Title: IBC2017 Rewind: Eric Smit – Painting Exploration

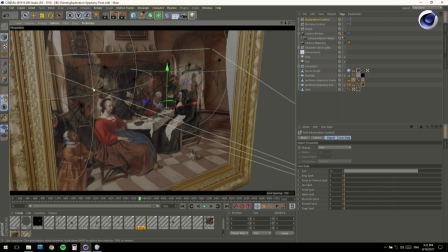So I created a whole set here of little spotlights to put the focus on different elements in synchronization with the narration. So we have a spotlight on the girl, spotlight on the lady, on the table, and I control this.
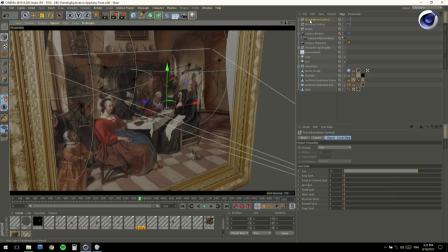And I control this spotlight here with user data.
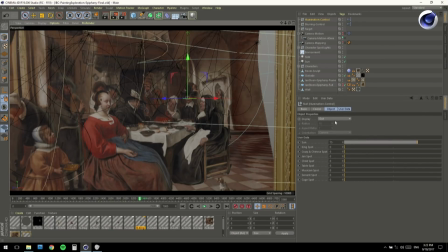So I had here my whole set of user data, and with slider, I could illuminate one part of it. So for example, here I can illuminate the child, like so, or a character in the back.
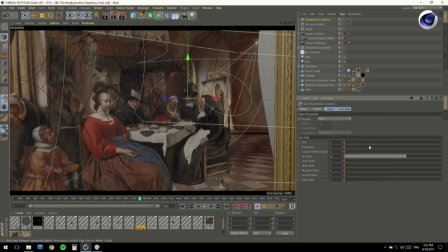And this little manager where I have all my sliders and my controllers for Spotlight is done with Espresso. So in Espresso, I linked this slider to the whole sets of spotlights.
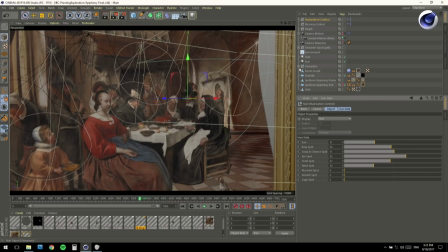So this is done very quickly. I'll do it for one spotlight that I have here, the character spotlight. Here I grab the lady spotlight. And this spotlight, I just open my Espresso editor here.
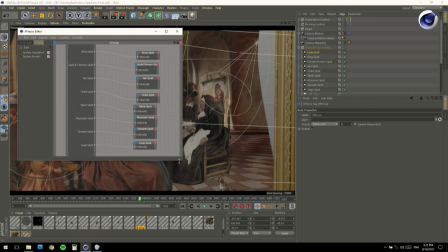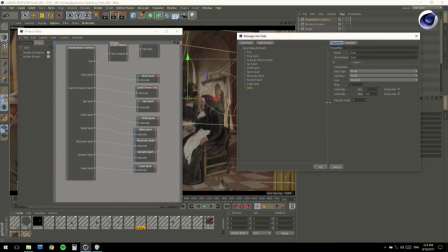And user data, I add another user data here. I will call it lady spot. And I'll use as interface a float slider.
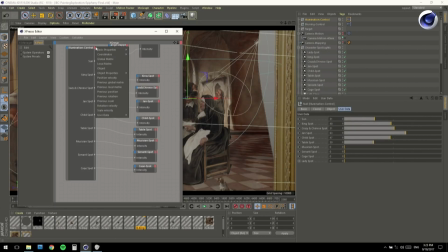Click OK. And then in Espresso, I have here a new user data, the lady spot. And I can drop my spotlight here and select in the port the general intensity and link both.
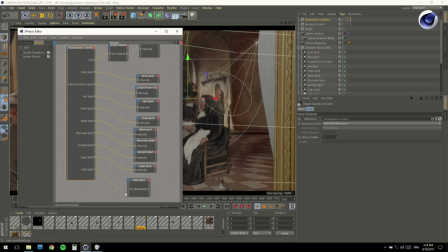Hopla.
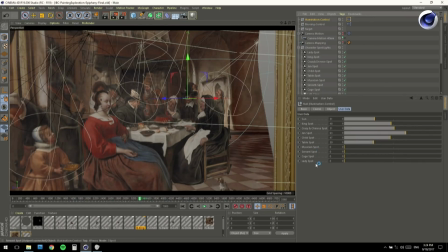And now I have in my illumination control a slider for the lady spot here. So what I did, I had here one manager where I could animate all my spotlights and find the right balance to just highlight one part or another part.
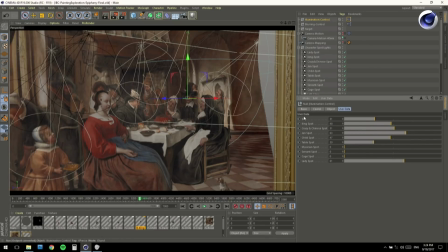And for the whole animation, it was just about putting keyframe here, here, here, here, whenever I needed to a different setup.
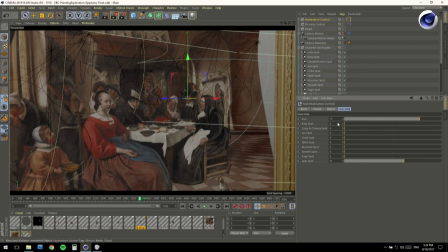So I'll show you how it looks with here the lady, with a render.
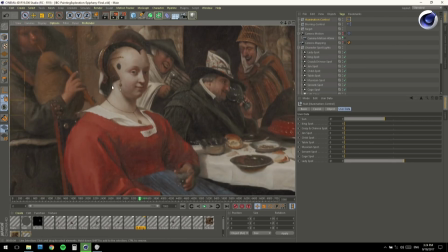So we have here the spotlight on the lady. I'll just reduce the sunlight a little bit here.
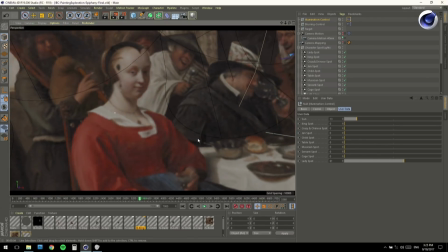So we see she's emphasized, but not in an excessive way. I had to keep it subtle.
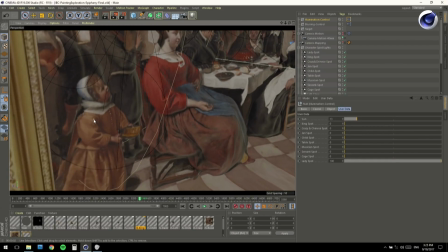And then another thing I did to get a more focused view is also to use depth of field. So for this, I blurred the texture in the background, also using an Espresso system.
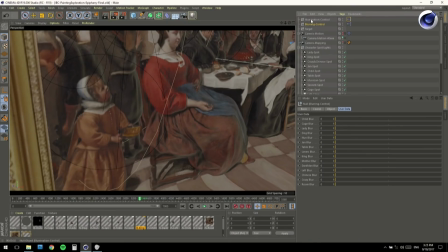So here I have my blurring control. I'll show you how it looks. Let me bring back here the sun with the child. So here I have my blurring control. I'll just put everything to the max.
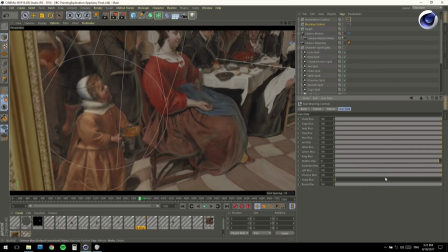And just turn it off for the child here.
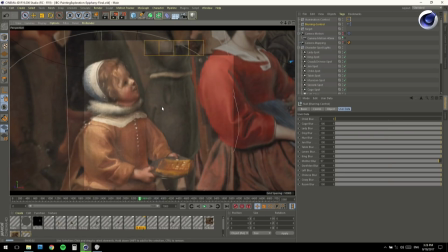And now if I hit render, you see she is sharp, but the background is blurred.